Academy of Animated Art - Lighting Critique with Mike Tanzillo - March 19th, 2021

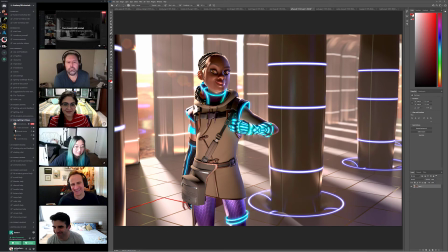[20:45]
Man, you guys are killing it today. I don't have that many notes on this. I think this looks good. So other than that, yeah, I think she looks really good. I like this level of, again, an interior character with exterior light. I like this amount and level of brightness with the key hits.
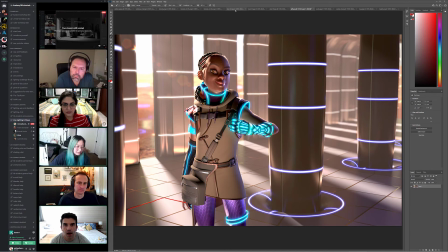[21:04]
I think that looks really good. And the like variation on the gauntlet looks cool. Yeah, for sure. That's tricky to get. All right, cool.
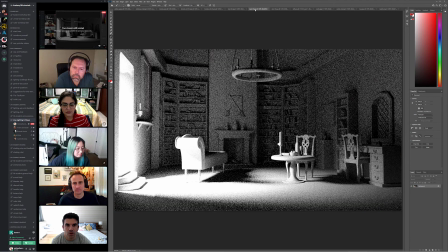[21:16]
All right, let's hop into Dani's. So I wanted to start with this one actually. So I think this is a great test. Thank you very much for doing this. So this is kind of what I thought would kind of happen.
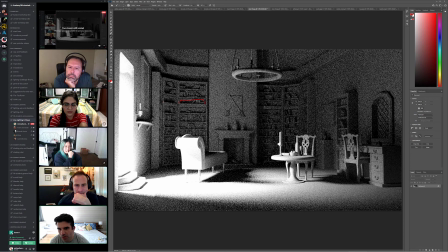[21:29]
Like you can see the way that the shadows are bouncing up underneath here. You can see the way that light's kind of hitting the bottom of this. How it's coming up this way and just like casting a shadow from these things on the wall. Now this is super noisy. This is caused by an extreme amount of light coming in here.
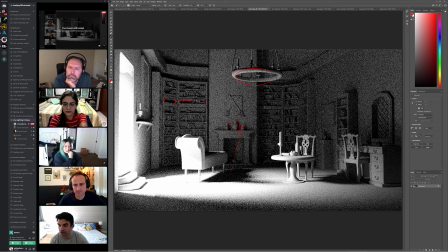[21:49]
But when you expose for an interior space, it does kind of look like that. But that being said, if I photographed, like if I was shooting this, if somebody was selling their house and they were like, hey, you got to come shoot this space,
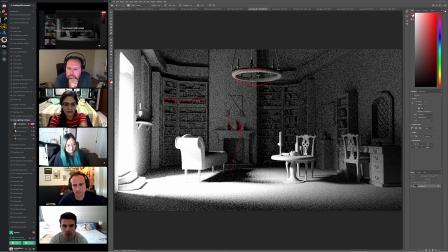[22:05]
I would make several, like probably 10 different images from this one location of all the different exposure levels, and then you kind of start to piece them together in Photoshop later. And so like this level on the background, and actually like some of this stuff over here, like look how cool the desk looks over here, right?
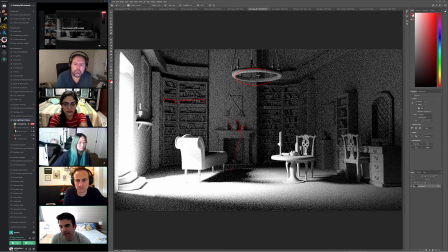[22:24]
Like that looks really good. It's just that in here it gets very, very bright. So I'm wondering if instead of doing as multiple exposures with multiple images and piecing them together, we have a light that's coming in this way that looks good here,
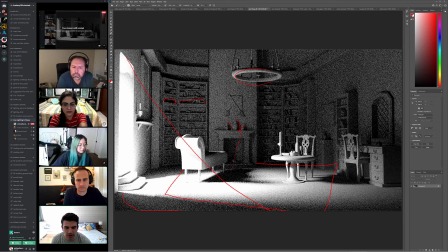[22:38]
but then we have the bounce light or like a big area light on the ground shining up that simulates, that kind of like amplifies that amount of bounce light up in there to really kind of get some of these values in some of the places that we're looking.
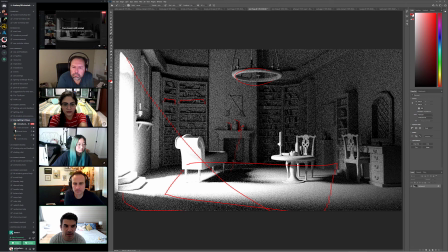[22:51]
And that's kind of what we're looking for in the daytime one. So this is again, like it's super noisy and it's like dry, like, there's some issues with it, but I think but it gives us a great insight into the light direction and into some of these values that we're kind of looking for.
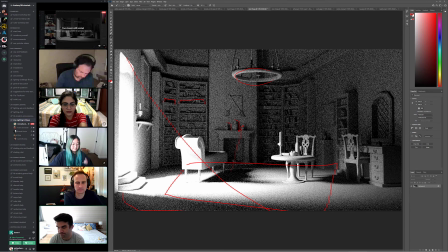[23:08]
It just, because it feels much more natural. And so I was very happy to see this. I like this.
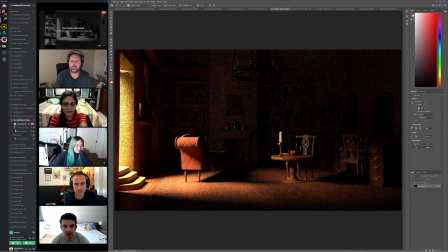[23:17]
And then with this, yeah, it's like this is, you're already kind of starting to see it happen here. So like this is a good value of the key light coming in. And then like I think that this is a good starting point for this.
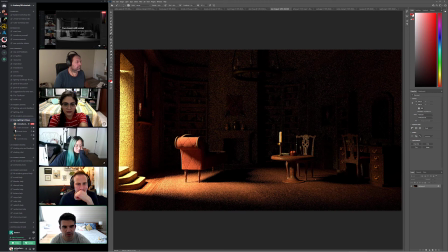[23:32]
And then just add a couple of different bounce lights into the scene to kind of push more light in there, to pretend like that the bounce is more radiant than it is.
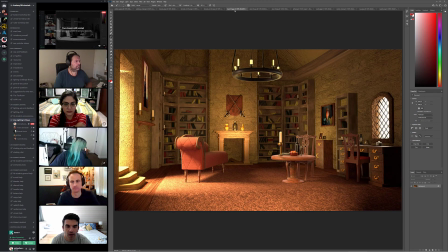[23:50]
Yeah, that's looking good. And then yeah, because right now,
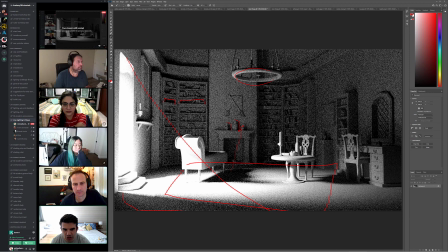[23:57]
instead of seeing some of that, like the shaping and these shadows and everything, it just starts to get eliminated.
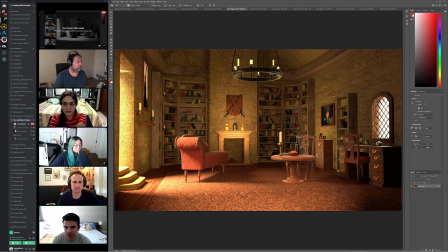[24:03]
And then like this kind of starts to lose that shaping and this stuff kind of starts to lose that. So I think that keeping the key value where it's at for right now, and then just try and simulate some of this other up stuff.
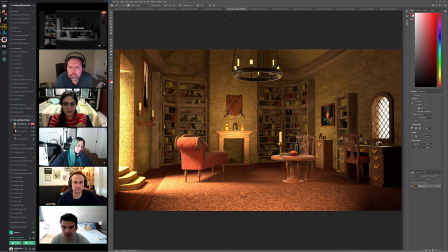[24:20]
But it's really tricky. It's actually, it's harder to simulate this than your first shot. For sure. Because it's just like, with the first one with the candles, you're just like, hey, it's kind of dark over there. Candle. It's dark over there, another candle. So you just throw stuff around the room. All right, cool.
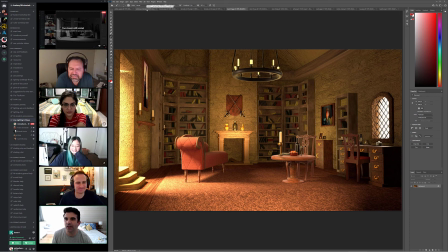[24:40]
So Brenda. All right, last up we have Ashley.
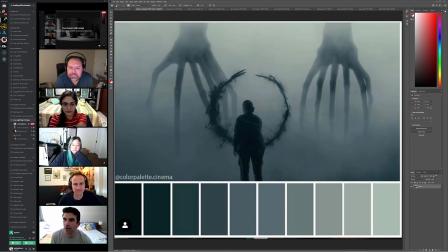[24:44]
All right. So the color palette of this one's gotten much more blue, which is totally fine.
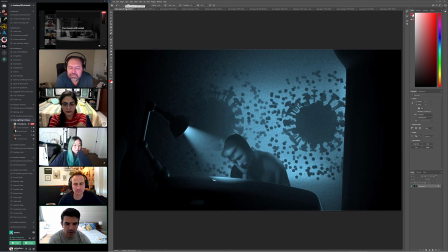[24:50]
Just wanted to make us aware of that.